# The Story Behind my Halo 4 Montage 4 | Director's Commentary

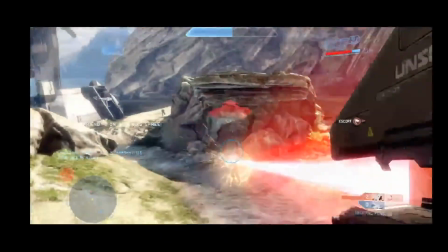1725s
And then comes back with the overkill shot, which is a bit of a,
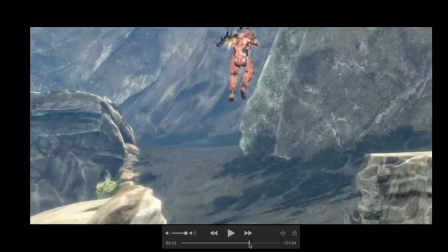1731s
not a lightning snipe, but kind of a nice little whippy quick scope thing.
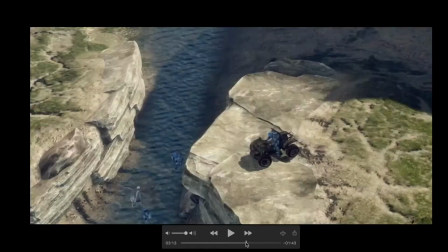1735s
So when I was struggling with editing during this part of the song, because it goes quiet for so long, you know,
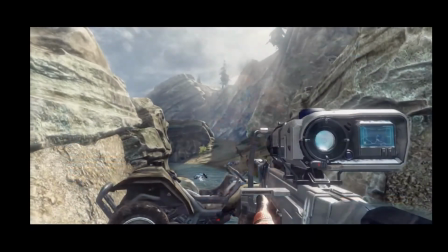1744s
her voice just like fades out, and it's like, wow, why? This is a slow part, so I knew the editing had to be kind of slow.
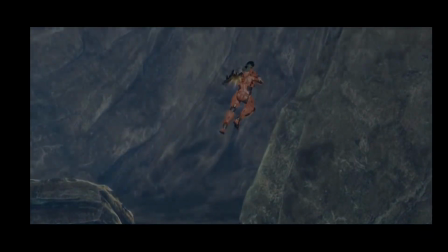1751s
So with this clip,
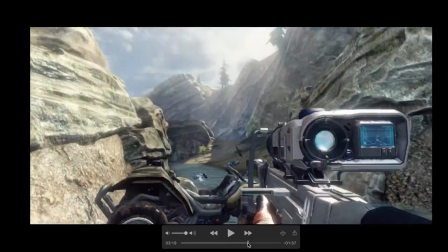1756s
oh man, this is another borderline clip. I wasn't sure if I should use it. You know, it's only attack. It's on Ragnarok. It's in 5v5 flag. Maybe it was 4v4. I don't know. People quit and stuff.
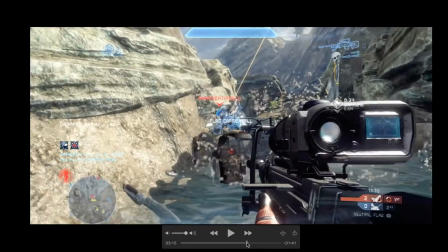1766s
But yeah, 5v5. It's only attack. And I already used a Ragnarok attack, you'll recall, earlier in the video. So I was like, I don't know. And it's the same weapons. I think I'm the same team color, same everything.
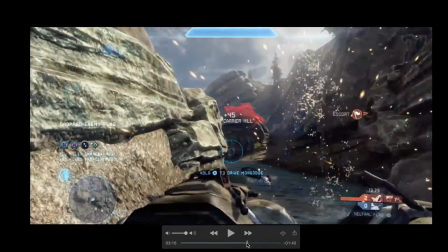1780s
Nice little editing opportunity how I no-scope the dude off the mongoose.
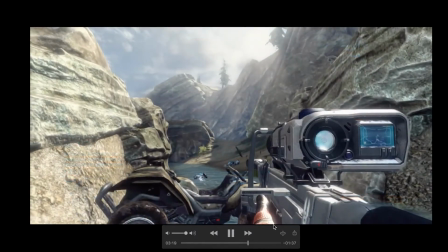1784s
And then you see the Twixter, that the HUD fades out during the Twixter, which is kind of cool.
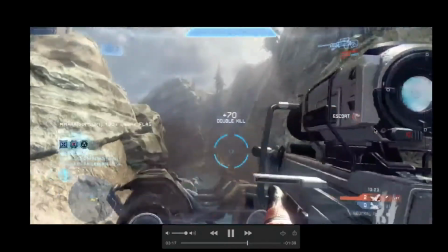1791s
I really like that. That turned out really good.
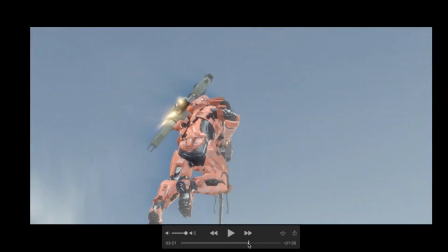1796s
But I kind of like the idea of like as the in the song her vocals fade out, my character kind of just like jets up and I don't know becomes an angel.
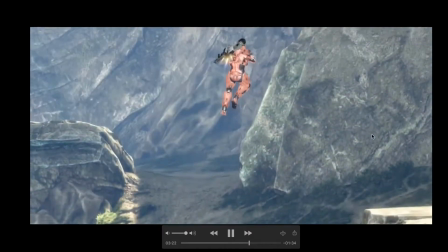1807s
I would have put like some wings on there, but it's kind of the idea that I had is like jetting up, looking where is it,
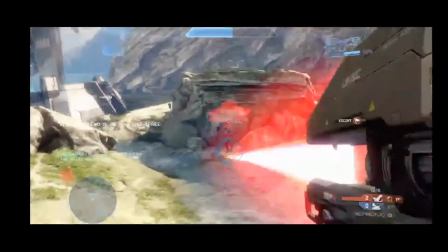1815s
bam, there it is, and then finish for the laser attack, which was cool.
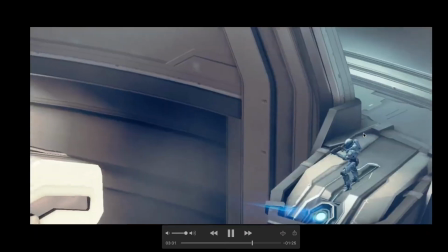1820s
Um, and then moving on to the next clip, Haven.
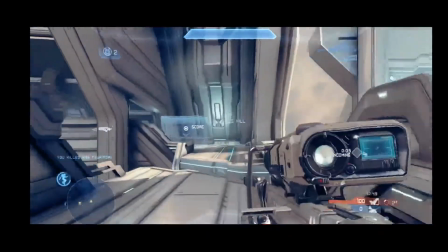1824s
I think a lot of people didn't maybe get this clip. It's probably the most under noticed clip, I'd say, in this montage.
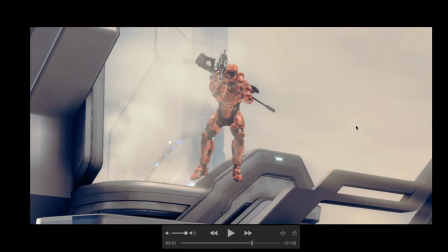1833s
So let's just go play back. You got to pay attention to the gamer tags. This is Ricochet, but this is actually on 2 enemies.
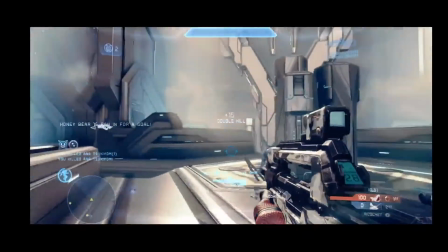1840s
So it's no scope 1, then the BR finish, and I'm looking.
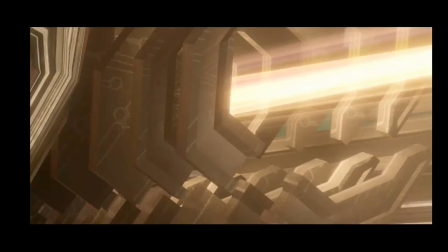1846s
It's just a prediction shot, truly. I didn't even see the guy.
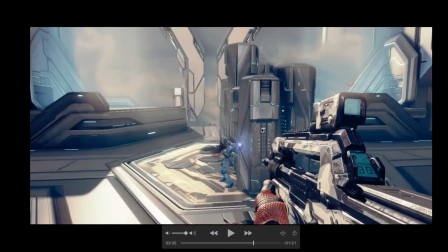1851s
I just knew I had a double and figured he would be spawning somewhere. Maybe he would be backstairs.
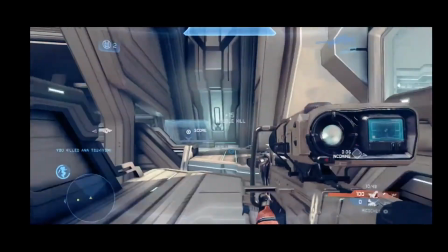1856s
So I just took a shot and it connected. So let's see.
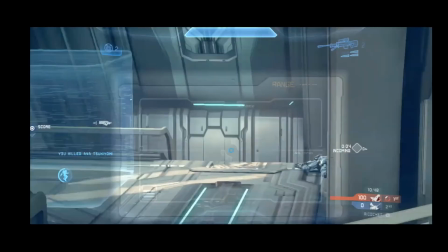1861s
Yeah. So when I shoot, I mean, I don't even see the guy. I don't even think he's there. Maybe he had camo.
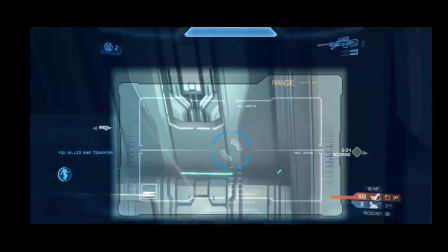1867s
Yeah, he's just right.
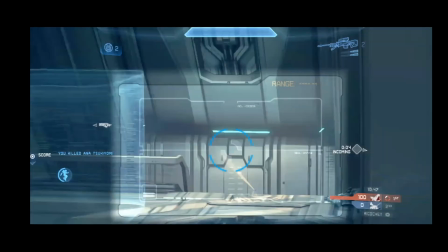1871s
Yeah. No, there's no evidence of the guy. So this is something I go for in my gameplay.
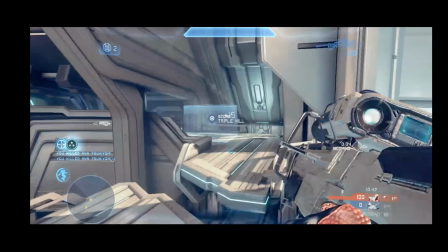1877s
Like I said before, I'm not the best montager. I really like I don't hit a lot of big multi kills, so I kind of play the game a little differently. I try to go for crazy prediction shots and stuff like this. I've probably gone for hundreds of prediction shots and hit only a couple.
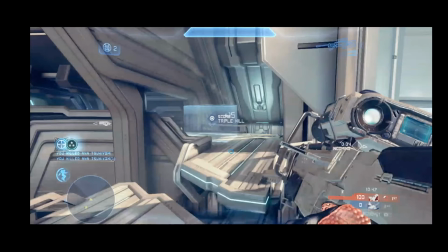1896s
But once again, thinking backwards to my montage 3,
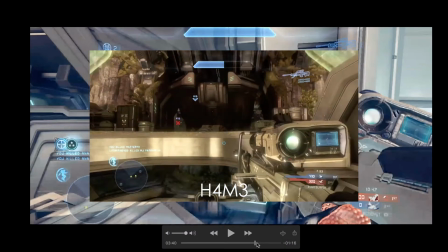1902s
the best clip far and away in that was a prediction triple shot where I just didn't even know.
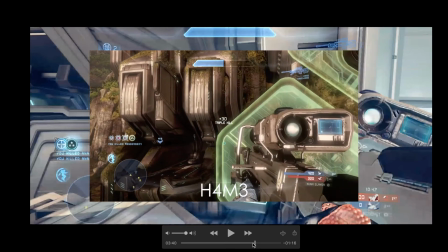1908s
I didn't see the dude. I just like whipped it.
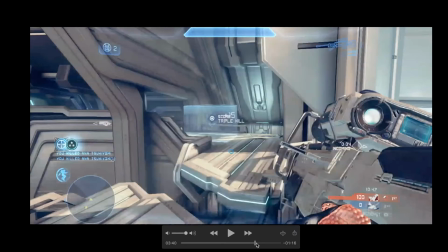1910s
So in my M3, that was actually a ricochet prediction, like off the floor on Solus or something. So as soon as I hit this clip, I was like, oh man, it's so similar to that one. I knew I had to main it. Just as kind of like a little bit of a throwback, I guess.
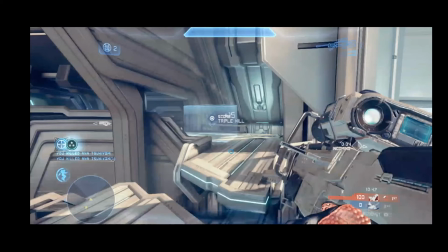1927s
And then, so you can kind of see there's some trends. I like to bring things forward, kind of have like a continuity between M3, M4, and then coming out later this year, M5, hopefully, has some of the same callbacks, throwbacks, things like that.
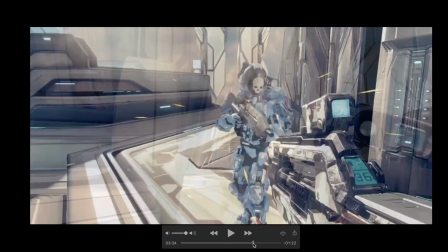1948s
So yeah, going on, moving on.
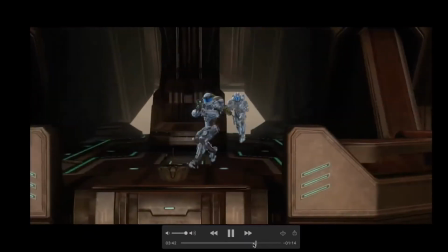1955s
Bam. Yeah, dude, I love that clip. Back to Solus. So again, a repeated map.
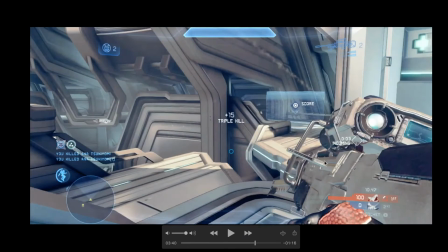1961s
I tried not to repeat maps. I think I had 2 Exile clips, 2 Ragnarok clips, and 2 Solus clips.
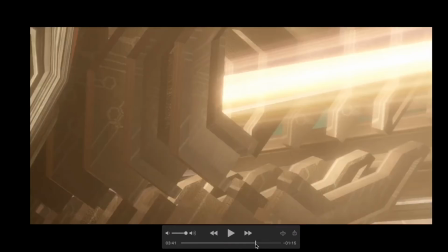1969s
So I really like Solus map. This is a really cool angle.